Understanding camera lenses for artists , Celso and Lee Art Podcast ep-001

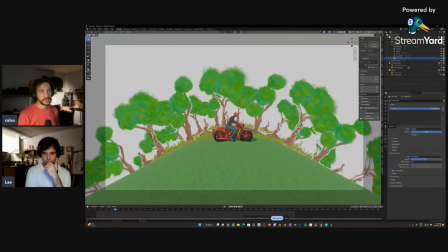Now, if I use, let's get my camera again, and let's go to extreme, like 200, and then zoom out.
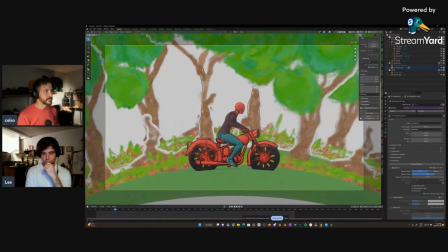So trying to keep the character about the same size on the frame.
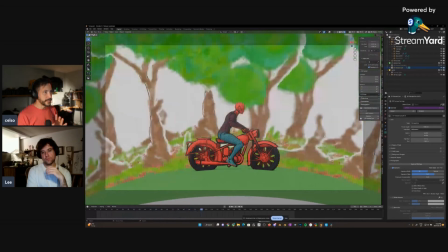Now the tree, like it feels a lot faster because the tree is entering the screen and leaving at the same, like within seconds.
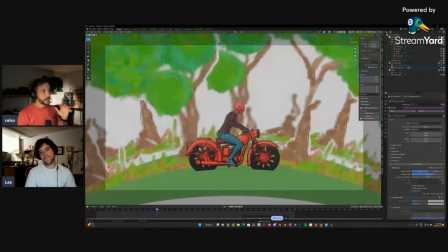It's just like So when you're following somebody sideways or filming somebody sideways,
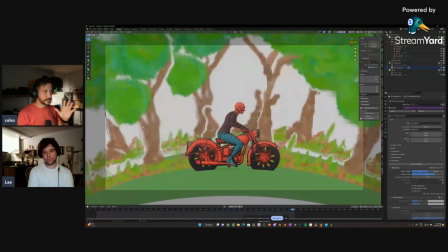the longer lens is way better to represent speed.
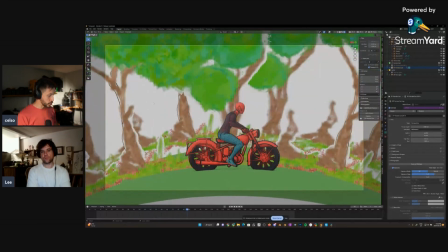And that was a shock for me when I learned that. Yeah, that's really cool.
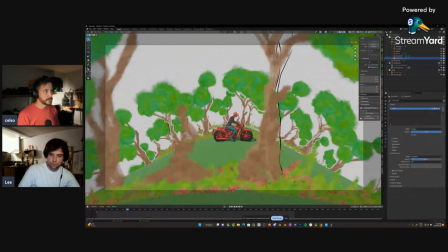Because I was used to always film,
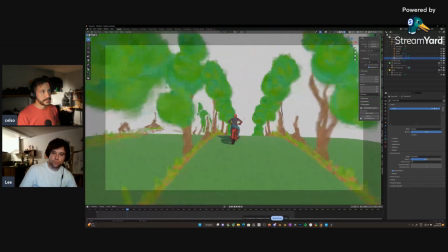because like using action cameras and GoPros and things like that, I'm more used to this angle, right?
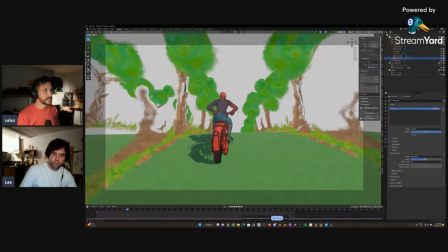And on this angle is actually the opposite.
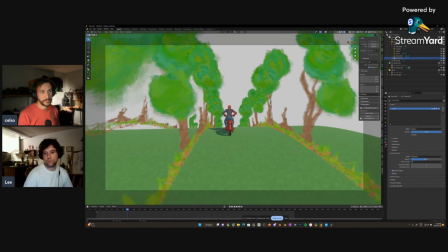So if you're following somebody from the back or front, and you have a longer lens, let me go back here to the. So let's do long first. Did you hear those real life effects outside of the?
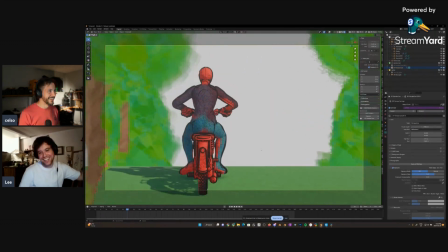I organized that guy to come by here.
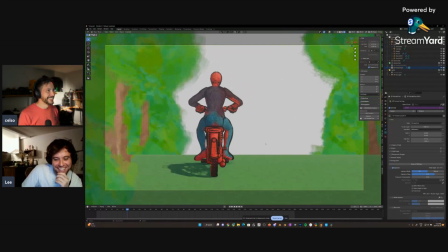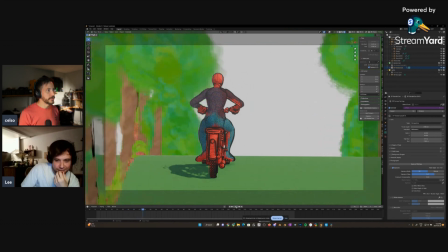So if I play it now with a 200, it doesn't look too fast because
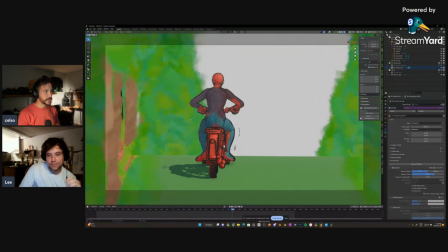trees, because of the compression, the trees are staying on the.
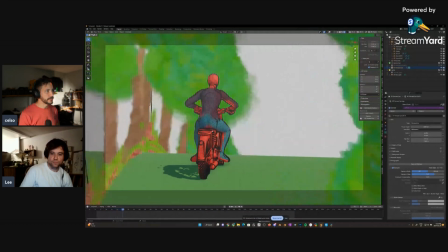Let me go a little bit sideways just to give it a fair chance, but the trees are taking
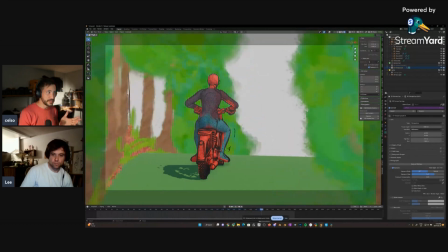not just they're taking a long time to cross the screen, because they're not, but they're staying relative the same size all the way across.
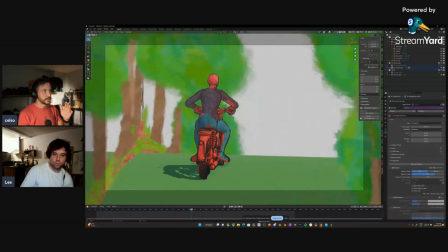So it doesn't feel that fast because like they're entering the screen, they feel a certain size, and then they leave the screen, they're about the same size. Now, let's go back to the 11.
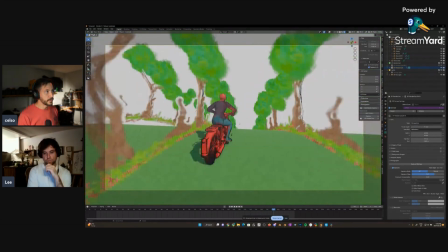Woo, and get about the same framing, like same size, keeping the character same size there. Now, like, it's not as dramatic as the sideways one,
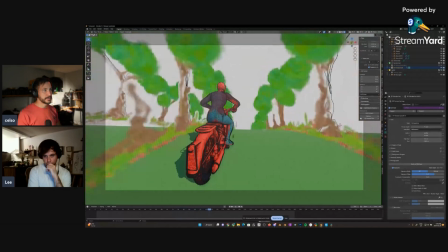but because the trees start small on the screen and they grow before they leave, it feels like you're in there with him. It feels like an action shots now. For sure.
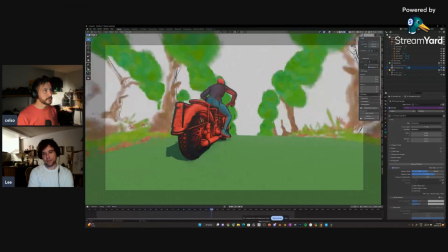And especially if you get a lower angle, right? Like it really feels like there's lots of speed in there.
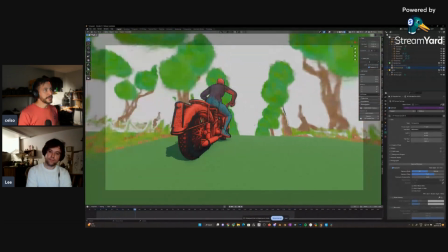Totally. So even like, so there is no rule for anything, right?
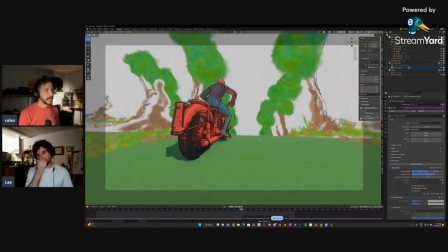Like it's very case dependent, because you might ask a director of photography, like, what lens do I use to get to make my shot look faster? And he doesn't know how your shot look. So whatever he visualized first is going to be the answer that he's going to give. And maybe he's going
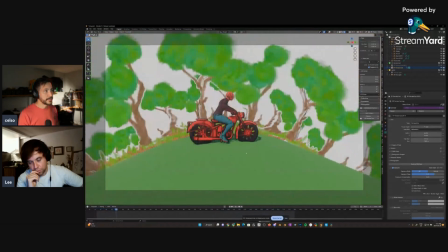to visualize the shot like this and give you the wrong answer because you're planning on shooting this,
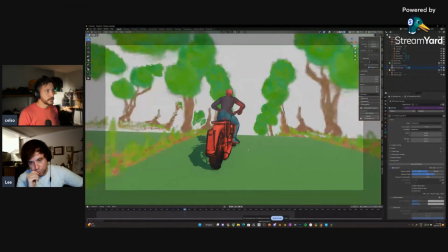right? So it's very dependent on
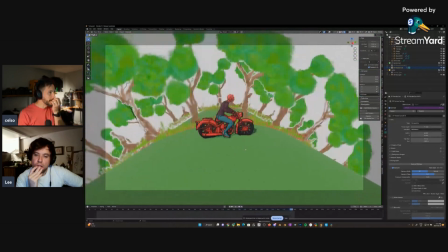the moments, and it's like only trying and experimenting with that we learn.
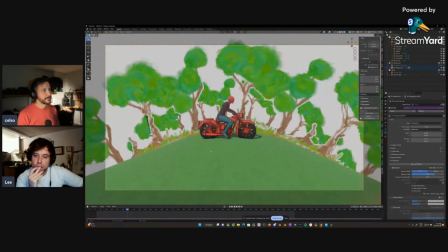But so those are kind of like, this one, like those three examples I like because there are things that intuitive I was wrong, and then I had to experiment with it to actually learn that I was wrong and
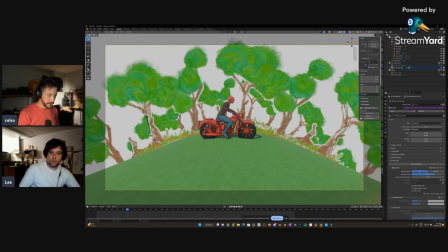understand how it actually works. And I'm not even getting to depth of field. That's another thing that also changes a lot your lens choices, because for sure. If I go back to my people file here,
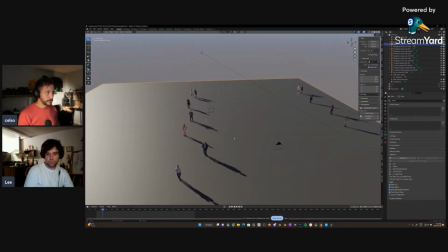actually, let's create a little box here,